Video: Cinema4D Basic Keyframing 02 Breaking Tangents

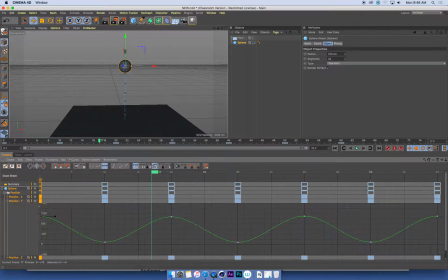And as we can see, it's a really nice smooth curve. The ball is automatically easing in and out. We want it to ease out from the top of its arc when it's falling down, but when it hits the ground, we want it to bounce off in a very sharp fashion.
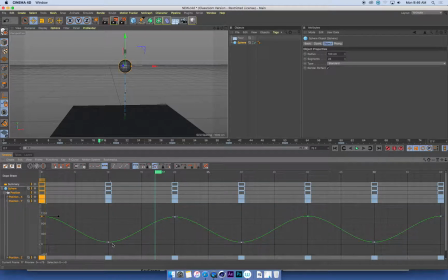So what we need to do is make sure that this point where the ball hits the ground is not a smooth curve, but it's a sharp angle. So if I select this keyframe, what I can do is hold down the shift key and drag one of these arrows,
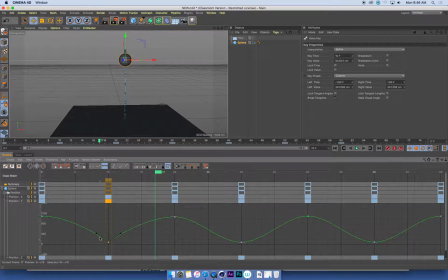and that will break this Bezier tangent, this little wee smooth curve, so that I can get a hard angle in my function curve. So if I have a look at that now when it bounces, That first bounce I can now see is a sharp bounce.
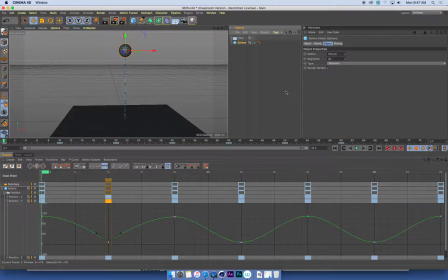If you're not entirely sure, we can duplicate this, the sphere. I'll just put it in a null and just move the null off to one side so that I can compare these two bouncing balls.
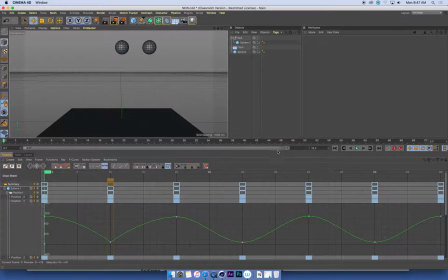And I'm just going to shorten my timeline down to the first 20 frames so that I can just see this first bounce that I've made. Now, hopefully you can see from that,
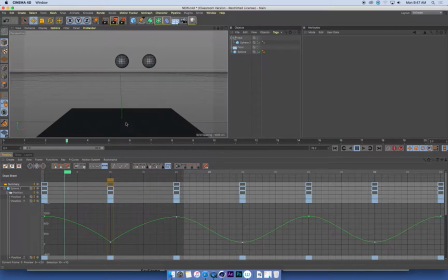it's a little hard to see, but the ball on the left is definitely just a little bit sharper when it hits the ground. I might try and exaggerate this a little bit more just by pulling these.
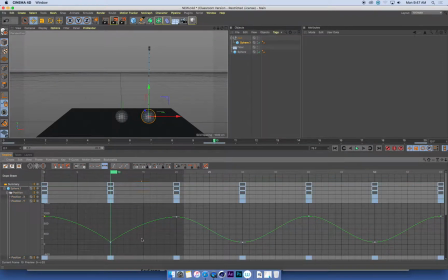Oh, no, sorry. I was going to say they look exactly the same, but they do because I've duplicated it after I've smoothed it. I'm just going to go to my second sphere. I'm going to grab its function curve here, and I'm just going to make this an easy ease,
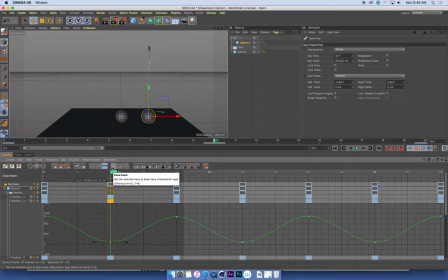which is similar to what we have in After Effects when we set keyframes, and that will just create automatic smoothing. So hopefully now when I play this, yes, you can see very different. We've got a very smooth,
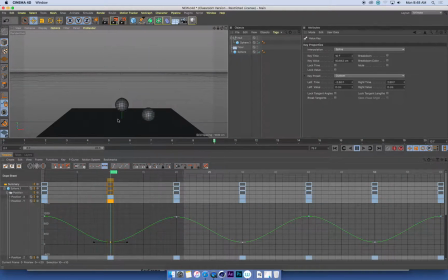unconvincing ball movement on the right, but the left one definitely has a lot more punch in it, and it really looks like it's impacting and bouncing off the ground. So again, exactly the same keyframes. All we've done is we've changed the in-between motion so that we've got a nice sharp
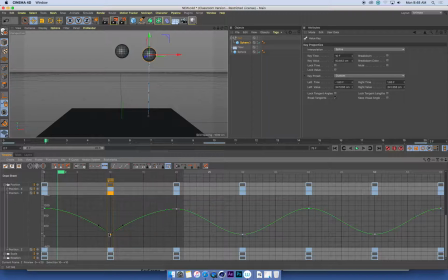impact and bounce at the point where it hits the ground. So I'm going to go through these other keyframes here with my my sphere on the left, and I'm just going to shift drag these handles,
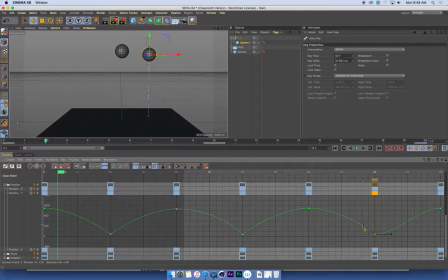and I'm going to make a nice couple of keyframes that look sharp and snappy when it hits the ground. And I'll just extend this timeline out now to, what is it, 60 frames.
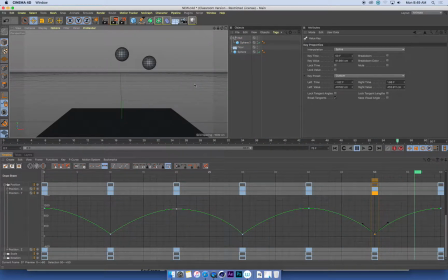So now we can see we've got a ball on the left that looks a lot snappier. It looks like it's bouncing properly. And that's the type of animation that we want.
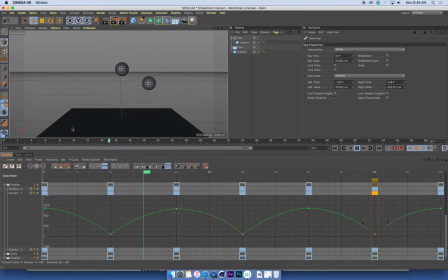So again, keyframes are exactly the same, but the easing, the in-between or the function curves, they're creating that motion which is far more appealing and far more appropriate for the animation that we're doing.